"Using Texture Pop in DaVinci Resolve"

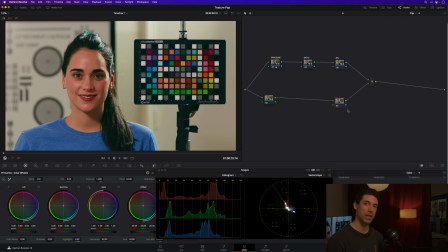a couple problems with that first of all the idea that beauty and smooth skin are synonymous they're definitely not and there's also not a proactive need to go in and beautify anybody when we are color grading so I don't tend to use or think of texture pop is like oh we need to
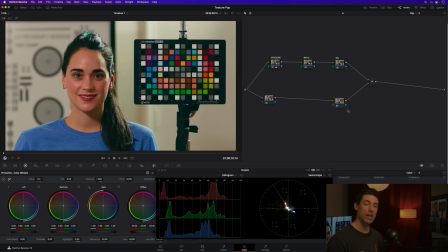beautify the skin of our subject in some way I think of it more as a three-dimensional tool that I can use to change the feeling of a person's skin and the feeling actually in this case of kind of the overall contrast of the image. Let me show you what I mean. Let's go over into my effects tab and I've already got my texture pop here at the ready and I'm going to
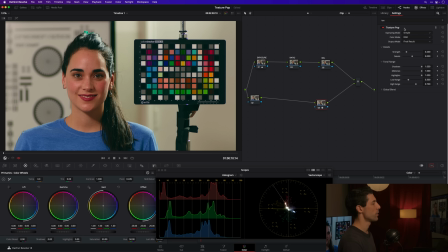drop this into the lower kind of secondaries branch of my node graph here and here's how I will use this. If I'm pulling in the texture pop I'm not going to bother with the simple operating mode. If I wanted a single slider or a more confined or limited set of adjustments I would probably simply be working my
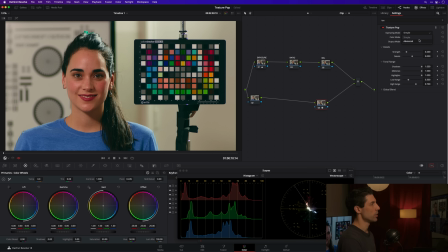mid-tone detail down here in my primaries so I'm not going to bother with the simple operating mode I'm going to go into advanced and as you can see when I go into this I essentially have these different what are called frequency bands that I can operate on so let's do some weird stuff
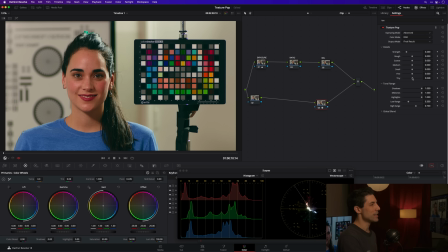first just to give you a sense for how this tool works if I were to crank my tiny slider all the way to the right you can see that all of the little tiny textures and variations between adjacent pixels are really being enhanced and drawn out and in the right context again
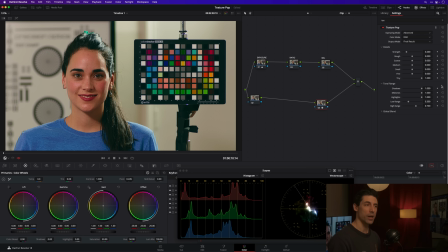maybe like a food commercial or something maybe that's exactly what's needed but in the case of this image I don't think it's doing me any favors and you can see like to
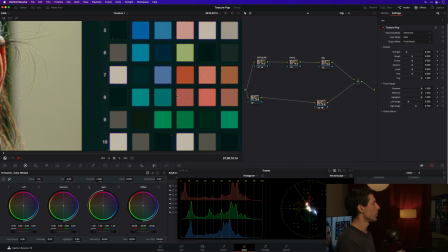go back to our point of unnatural renderings this is literally creating
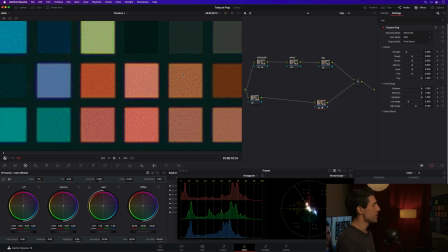texture and contrast in adjacent pixels of a color patch on a color checker that's a pretty good cue not only to yourself as the colorist but also to the end viewer that something unnatural is happening when you are creating like that
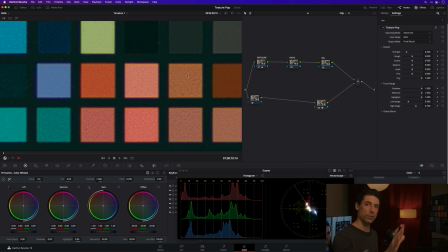much texture in a plane that we have a reasonable expectation should be uniform in terms of color and texture so that's a great example of
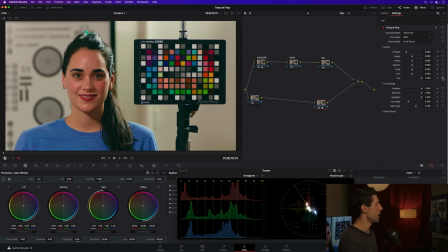how I wouldn't use the texture pop tool of just cranking a frequency and doing something really unnatural feeling but here's something that I might want to try in this image like I said it feels a little high contrast we've turned that adjustment that we made up in the ratio node off and what i could do
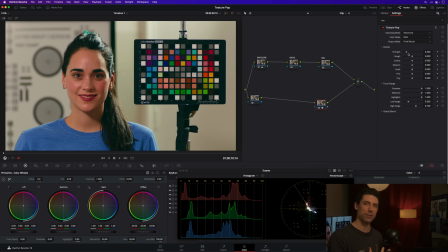as a way of kind of taming that contrast or that feeling of kind of harshness on my subject skin is i could go to my rough slider here and just start to pull that off to the left and what's funny is when you make these adjustments because they're coming in rather slowly they're not that obvious
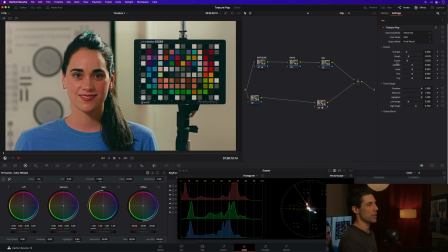until you go off and then back on so i've actually
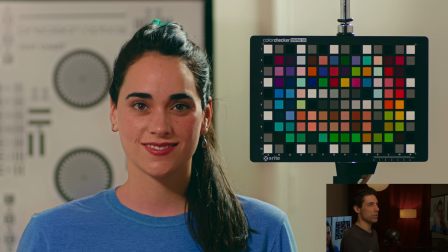preserved my contrast ratio here I haven't directly adjusted my contrast but
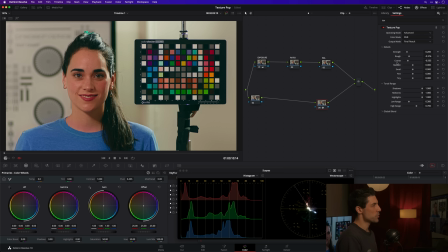I've ended up smoothing the texture really specifically of my subject skin that's where I notice it most but I've also ended up with a perceptual sort of mellower contrast curve so that's one way that I would use the texture pop to modify the texture of a subject skin without it necessarily being about
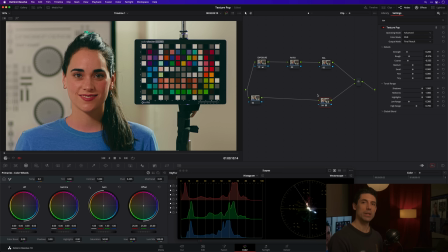beautifying or smoothing or retouching as it's sometimes called i think that has limited application in color grading and my question whenever the discussion of should we smooth this or that comes up my question is always well why what are we looking to get out of that if it's a just an aesthetic preference
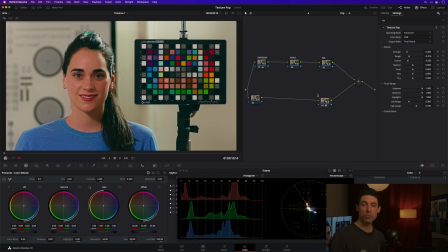for smoothness or uniformity of skin i would tell you straight up if we were to bring it up and that were the reason i would say well that's not a preference that i share with you i actually think that texture and variance and skin is beautiful and very human. So that's something that you can do something that if I get a vote, I don't always get a vote when I'm working with clients.
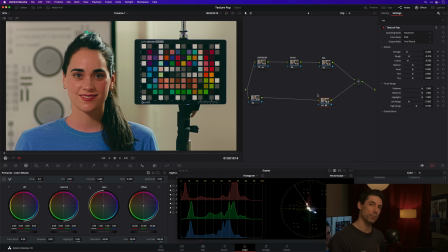But if I get a vote, I'm generally going to steer away from. All right, let's go over to our next clip here.
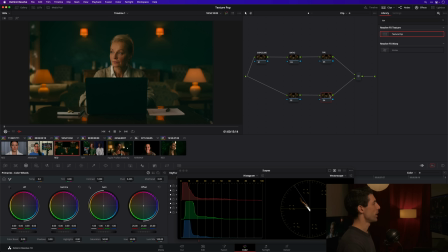Another image where, you know, great example, like, is the if if I go in with the agenda of smoothing out my subject skin and turning it into a uniform plane, all I'm going to do is